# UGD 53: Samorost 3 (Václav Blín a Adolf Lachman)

Takže, jak jsem říkal už, tak pro každou planetu se samorostu 3 jsme zvolili jiný materiál, jinou charakteristiku.
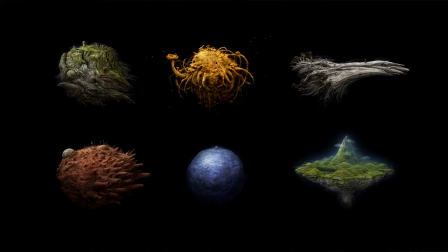2396s
Jedna je mechová zvířecí z nějakých zvětralých dřev, je ta třetí, pak taková kovová, sopečná. Prostě každý jako specifický materiál nějak řeší nebo nějak jako tak nějak charakterizuje tu planetu, prostě, že to je každý takový uzavřený vesmír, kam přiletí ten skřítek a řeší tam nějaký ty hádanky, jak se dostat dál.
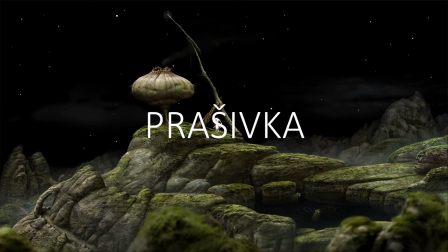2419s
Ono to tu hru velmi jako obohatilo. Tady bych vám ještě nějakým způsobem ukázal obdobně jako předtím na levelu Prašivka, jak vlastně to vznikalo, protože vlastně se tam nějak ustálil nějaký systém toho vývoje
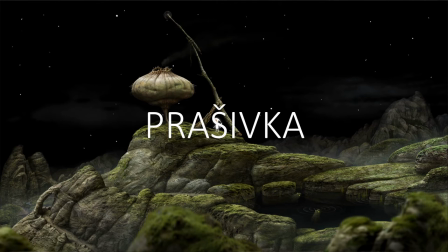2438s
toho levelu a vlastně je velmi zásadní a jakoby funguje. Takže tahle ta Prašivka je planeta, kde vlastně spíš, nebo Prašivka, to je level na planetě domovský, kde je ten skřítek, takže to je taková mechová, má tam takový skály.
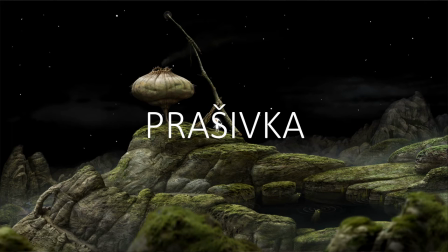2455s
Už tam není žádná srst, není taková podivná, ale spíš taková prostě civilní, abyste se tam cítili jako doma. Takže z těch materiálů, který známe, jako z prachovských skál, různý mešíky, mechy.
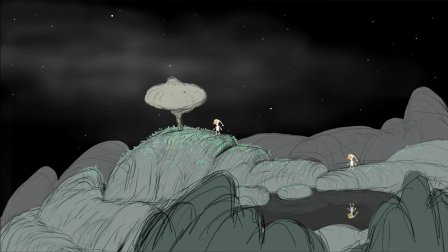2469s
Tady opět je ta skica Kuby, který nakreslí vlastně ten level. Mně kolikrát přišlo, že ta jeho skica je tak velmi jako jedinečná, právě proto, že on vlastně na nic si nehrál a netlačil, ale potřeba by velmi věcná. Že jako fungovala tak dobře, že já jsem jako neměl vůbec tendenci tam něco doplňovat nakonec. Jo? Že třeba v Machináriu jsem měl ten prostor k tomu, že jsem tam třeba spoustu věcí jsem tam třeba změnil.
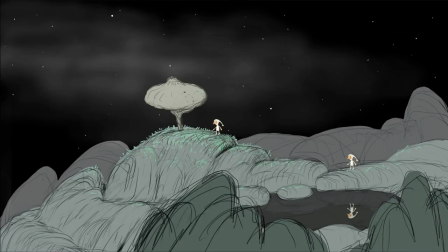2495s
Jo? Že jsem tam třeba předělal nějakou místnost úplně podle svého gusta. Když to v tom samorostu to jako nakonec vůbec nešlo. Protože on to dělal velmi tak úsporně a i ta cesta toho samorostu byla taková, že jsme chtěli, aby vypadal tak jako sice detailně a promakaně, ale aby to ve výsledku bylo tak jako úsporný a jasně daný, že to je prostě fakt jako vesmír, který vznikl nějak sám od sebe, nějaký ty planety a už tam není potřeba nic jako přidávat, prostě jako kdyby to vytvořila ta příroda sama.
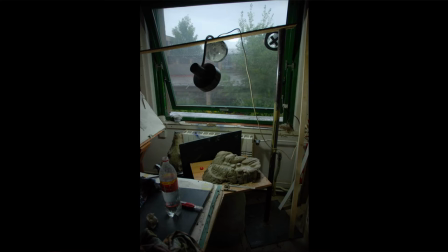2526s
Takže tady jsem teda opět jako modeloval, takže jsem si tu scénu vymodeloval. Ale to jako opravdu byly jen dva levely, pak už jsem to jako nemodeloval.
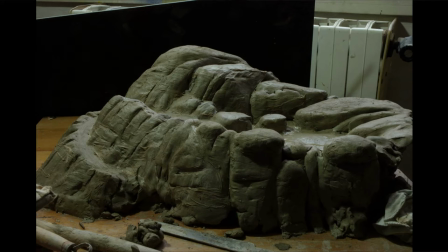2534s
Takže jsem si to přenesl prostě do toho Photoshopu a začal texturovat.
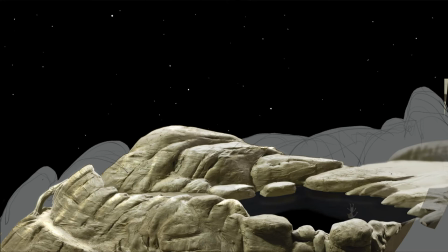2540s
Nanesem tam nějakou texturu z nějaký skály.
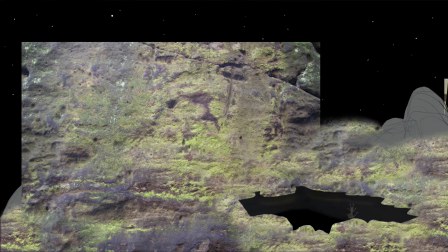2548s
Několik typů skál jsem přes sebe, přes jako fotky dával a kombinoval.
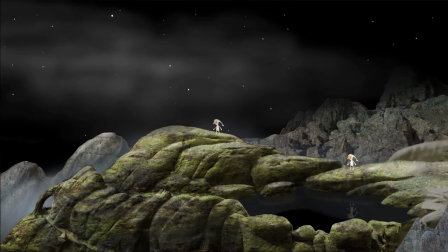2553s
A chtěl jsem říct docela jako důležitou věc, a to je to, že
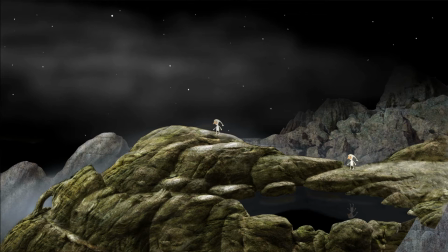2561s
vlastně i když třeba buduju kopec, který je ze skály, tak jako je logický, že vemu fotku nějaký skály a plácnu to tam. Prostě tím protexturuju, řeknu si, jako ten ideální materiál se k tomu hodí. Ale vlastně to mě naučili ten Kuba, nebo vůbec ty kluci v té Amanitě, že jako se nemusím vůbec držet nějakých jako logických věcí, protože jak já jsem ten jako precizní, jak tady řekl několikrát, tak opravdu někdy se jako až příliš držím nějakých jako zaběhlejch logických, jako když teda jako skála, tak tam dám texturu skály. Ale ono to jako vůbec nemusí fungovat, takže třeba tady jsem použil texturu nějaký plastický omítky, jako protože samozřejmě to logicky jako
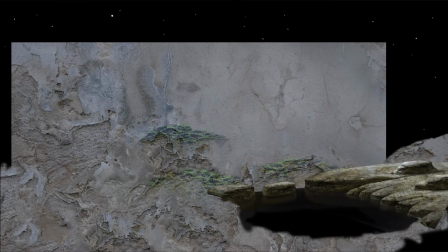2602s
nemá to logiku, proč jako na skálu dávat plastickou omítku, nebo omítku, která je oprejskaná, nějaká splesnivělá z nějaký zdi. Ale ono to ve výsledku jako funguje velmi dobře, že najednou ten mozek to jako dopočítá sám a ještě tam vznikne něco neznámého, což právě vyvolá jako takový pocit nějaký něčeho nového.
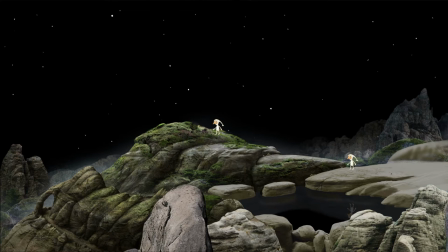2623s
A ono to třeba takhle jako není vidět, ale je to tam vidět.
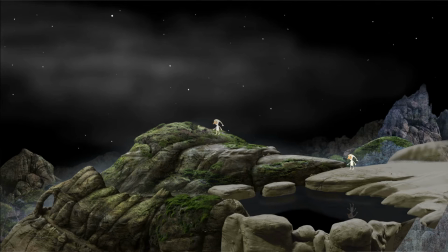2630s
Tady třeba kousky jako ty plastický omítky vidíte a ono to vytvoří na té skále takový nějaký okousaný, podivný prostě prvek, který tam funguje dobře.